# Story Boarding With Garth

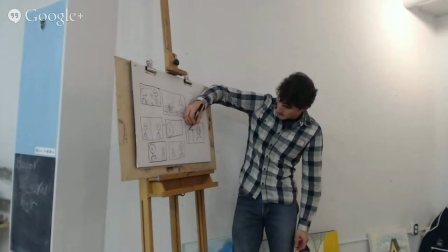Nothing should ever be exactly parallel to the frame. So for example, this door, it might help, for example, if I make the perspective a little bit off,
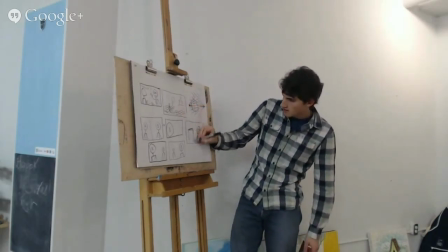just like up on an angle maybe, which just means that sort of the horizon line will be over here,
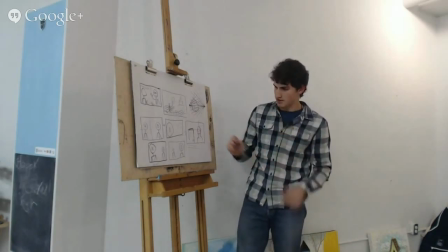and it's just a little bit angled a little bit differently, because you'll rarely see everything line up perfectly.
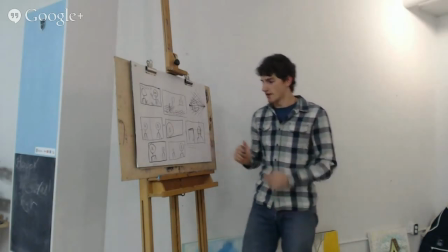Like it never is right on. So it's nice to add a little bit of variation there. And it also makes more for an interesting shot.
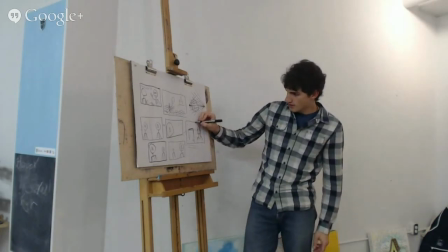We could also add a light. One thing that I used to do a lot, which is kind of a bad habit to get into, is putting things right behind the character.
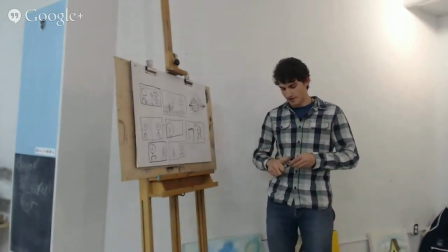And for some reason, I don't know why, but I find a lot of artists are really drawn to kind of putting
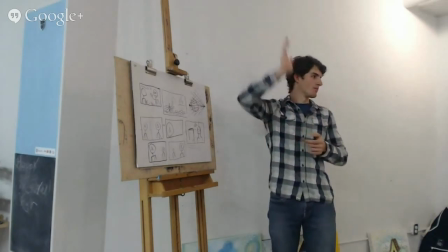poles or other like vertical things like right behind the character's head. And just be aware that that's going to look a little weird, because it's going to look like something's like prodding your character.
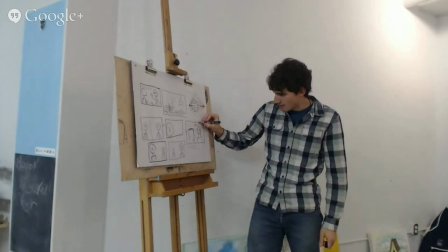Or like if, for example, if I made like this light, for example, if it was right on his head,
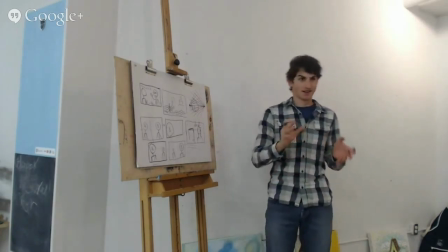I mean, you could use that intentionally, I guess, to signal that he has an idea or something subtle or silly like that.
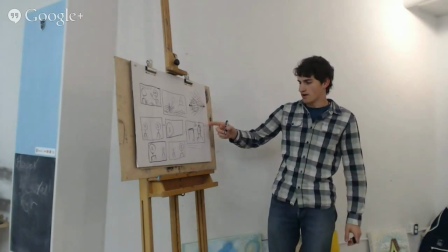But it's just a weird composition. So when you're the artist, you have the ability to change anything at will. So you can move this around however you want.
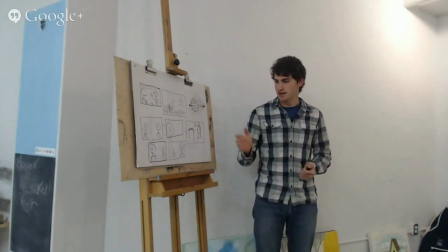And even in 3D, like 3D is a little bit trickier because once you make the scene, obviously it's kind of stuck.
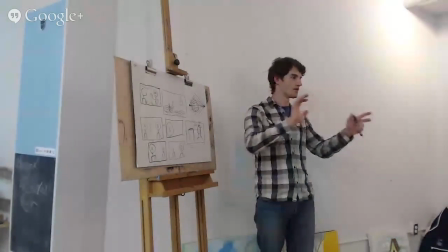Like you can't exactly move things around. You can't manipulate it as much as you can in 2D animation.
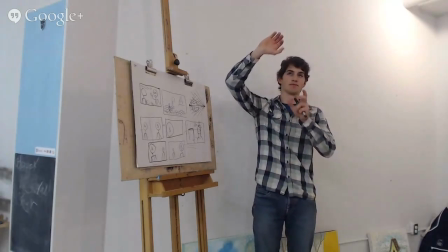But you can still, every now and then, they'll still take a light if it's positioned exactly behind a character, if it's awkward or there's a chair in the way or something.
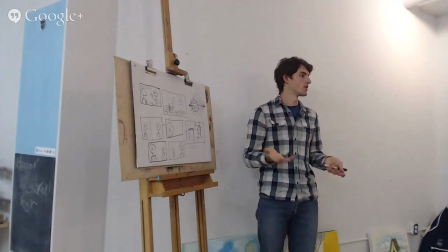They'll often just move it for the sake of shot composition. So shot composition is kind of the most important thing above everything of these, even above logic in most cases.
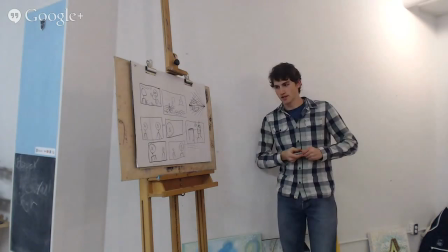So yeah, just like adding a little bit of detail. I'm just saying this because for your portfolio, like the more little subtle details you can include,
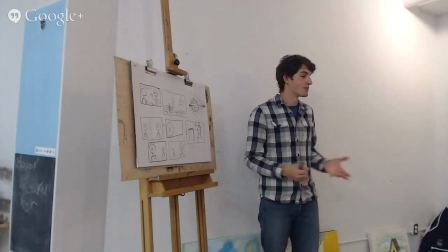the better it's going to be, especially because they give you the characters. I don't know what characters it is this year. They change it every year. But if you could just add a little bit, maybe look at that character and imagine what kind of personality they might have and where they might live, for example, or what environment they might be in,
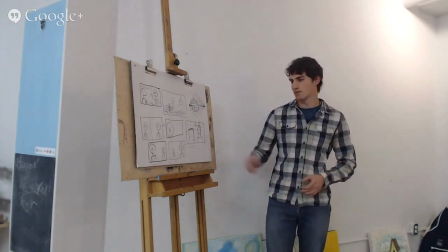and try to get as much out of that story as you can when you're designing the backgrounds. So that's a close-up.
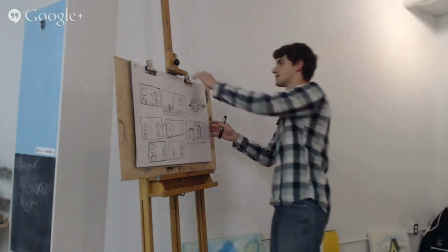Medium shot. So medium shot is pretty much the standard shot. It's the most common that you'll see in movies.
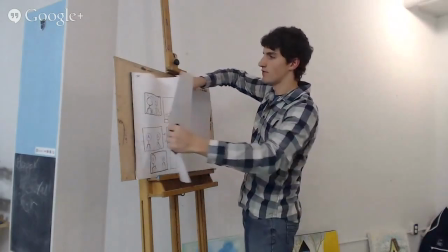And it's often, the close-up, as you can see, it's usually from the shoulders up or even just the face. The extreme close-up is basically just the face with very, very little else. You'll rarely see a background in the extreme close-up. But the medium shot, that's where you really start to see the environment. That's often the shot that you'll use when you're introducing a new scene, for example. You'll have a medium shot to show a lot of your character, but also a significant amount of the background.
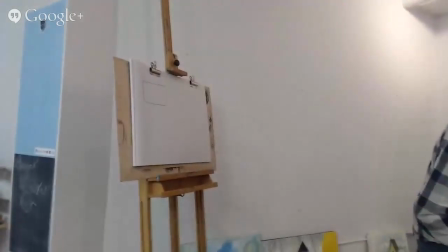So as you can see here, this is a great example. It's often even from the waist up.
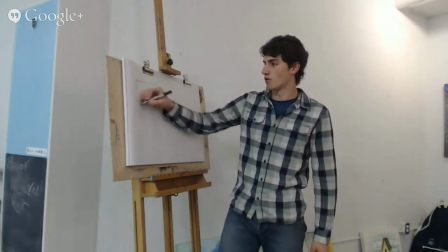So usually like about anything that's
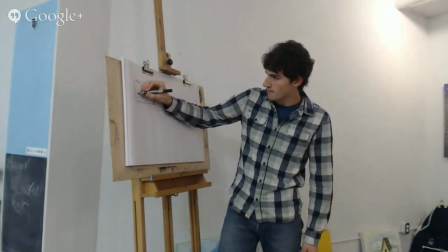around that kind of level will be considered a medium shot.
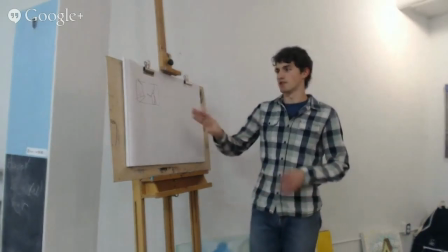And this, you can obviously have multiple characters, and this is when you can start to actually add more elements into the scene,
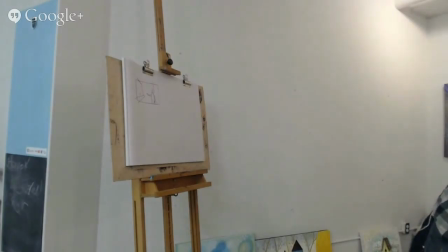maybe add a bit of perspective, a building in the background that's sort of coming out. If it's like a street scene or something.
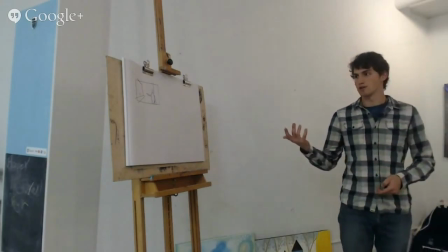And this is when you really have to start being a little bit conscious of your composition, because you're probably going to have a lot of background elements in these scenes.
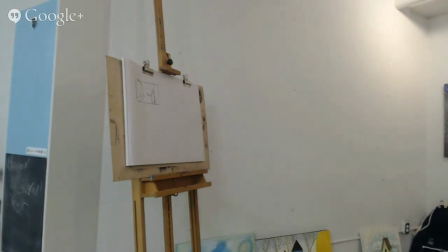This is a very simple shot, but usually you'll have quite a lot of things going on.
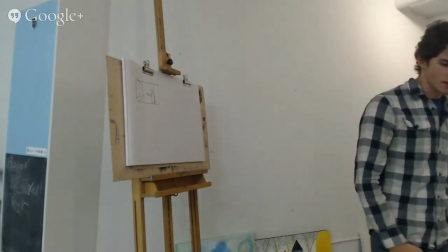So just be aware of that when you're designing your medium shots. Also, if you're setting up a gag, if you're setting up some kind of joke, medium shots are often used to do that too.
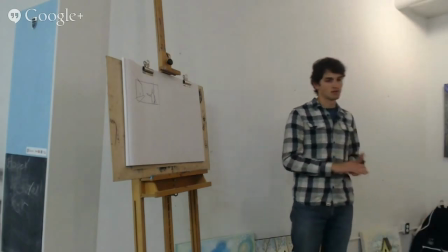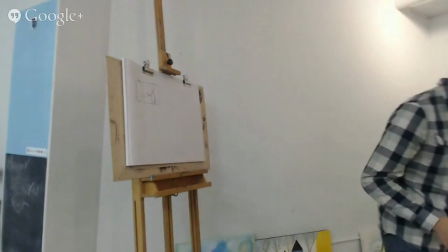So long shots are some directors use a lot of long shots and some hardly use any.